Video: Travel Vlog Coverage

So you want to make sure that you get shots of yourself doing stuff, or at least from your point of view, what you were doing. So I'm going to go set up and capture probably a not very great little time lapse of the sun going down here on the riverfront. The sun's actually behind the riverfront, which is going to be interesting. And as I carry the camera around, I'll try to kind of show what was going on around and where I went and what I did.
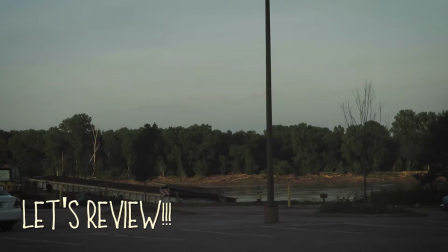793s
So you might notice there's a lot of gray area between the types of shots,
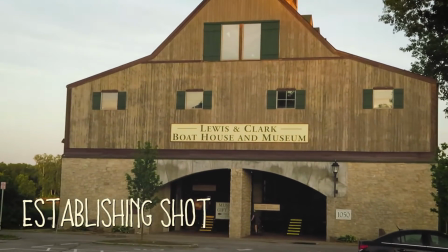797s
and that's because these aren't exactly what these types of shots are called in the cinematic sense.
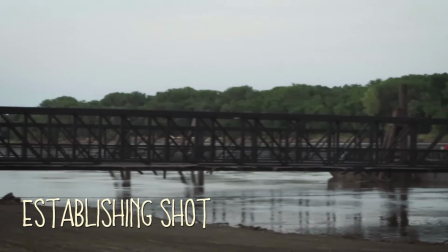803s
What I'm trying to do is give you more of a practical approach that's easy to use, quote-unquote, in the field while you're on your vacation.
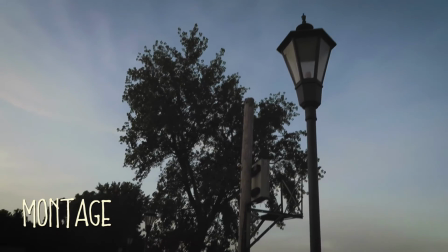813s
So while technically all of these shots are being edited in the form of montage,
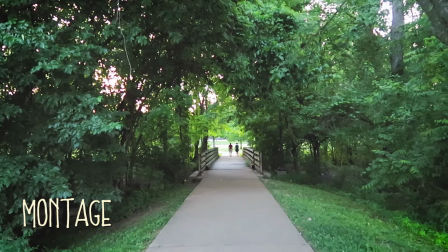819s
as I mentioned earlier, it's the intention of the shots that I'm trying to describe.
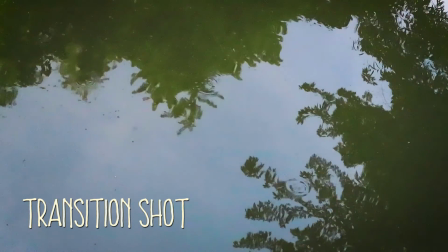824s
So for example, a transition shot. This is going to take you from A to B. For example, me crossing from the trailhead area to the park.
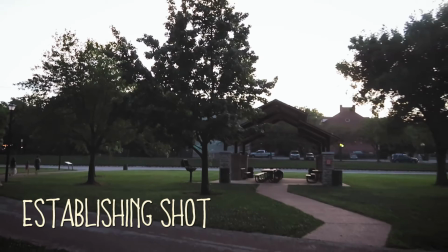833s
And then a series of establishing shots shows you that we're in fact in a new location.
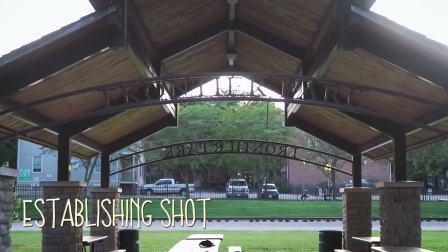838s
And deeper still, that this location is called Frontier Park.
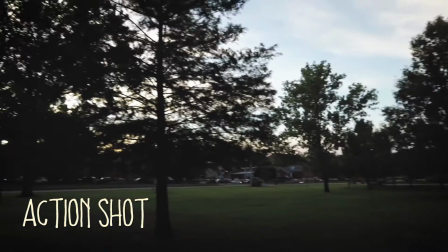843s
I refer to these as action shots because now we know I'm at the park and this is some of the stuff that I saw and that I did.
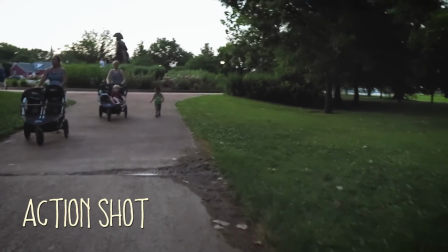850s
And in a point of view kind of style, it's got a little bit more of an action feeling.
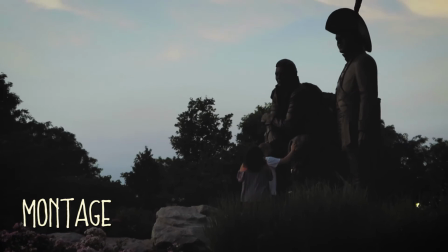857s
This more generic type of montage is really just a collection of shots that I took, not even necessarily in chronological order,
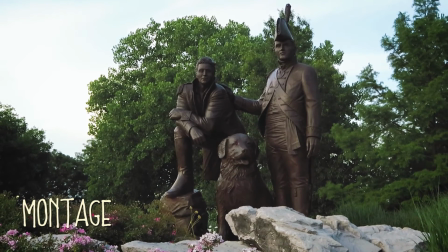864s
but in the order that they best translate the experience to you as the viewer.
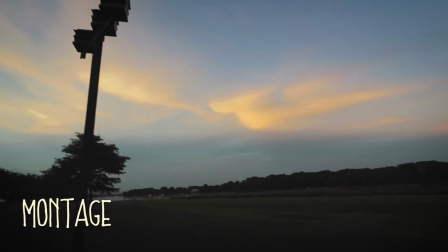870s
If you want some better examples of what I meant by an action shot,
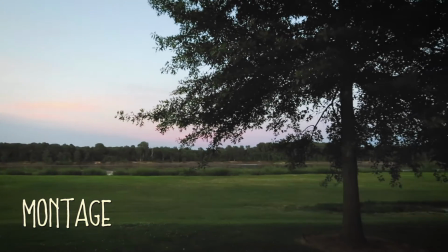874s
I don't feel like I captured a great example in this video, but if you go and watch the second Memphis vlog,
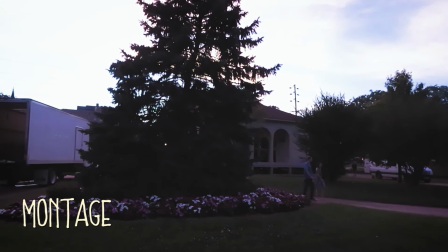881s
look at the sequence where we're on the riverboat and I took the long shots of the girls dancing and the band playing
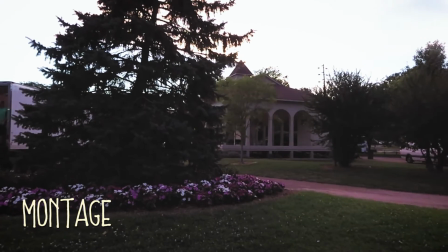889s
and cut that together with some montage and some longer sequences to give you a feeling of what it was like being there,
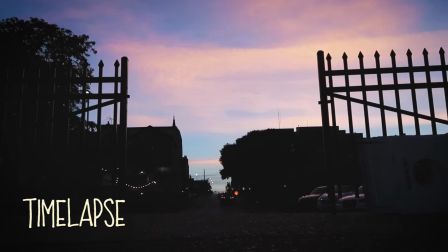897s
experiencing the action. My intention here is not to have you look at this in a very technical way.
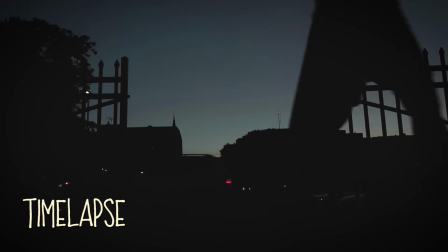906s
Quite the opposite. I want you to think about the way that you move through the world while you're on vacation and the things that stand
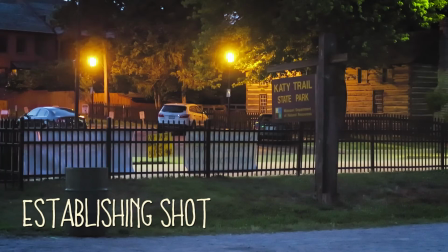913s
out to you and how capturing those can make your viewer feel like they were right there with you.
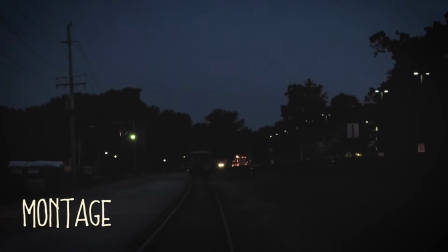922s
The point of this, after all, is to share our experience,
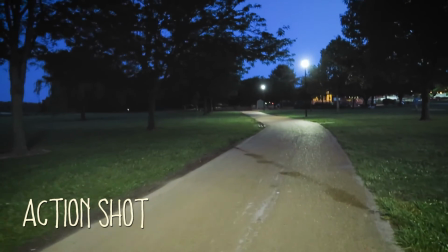925s
and I can't think of a better way than to present our movie in the way that we experienced it ourselves. So these kind of shots are really the meat of the video and the heart of why you're making them in the first place. So make sure that you get a lot of coverage of what's going on and what you did and what you saw. And, you know, try to thread some kind of story through it along the way if you can. That's really the most important part of all of this, is what is the story that you're trying to tell. While the chronological story of this happened and then that happened and then this happened is great, if you really want to capture people's attention, then you got to be threading in another story of something meaningful, like your reflections or what you learned or surprises that you ran into along the way. And you only have to go in with a really loose idea of the story that you want to tell, and then you can kind of figure out the rest along the way. I mean, we can't predict the future here. So I really hope these tips help you guys capture your own epic travel videos or daily vlogs or whatever it is that you're trying to do, and not be so scared of diving in and giving it a go. The first few times that I did it they weren't good. And the more that you do it, the more that you're going to learn. So maybe a year from now, I might revisit this and give you guys some more tips.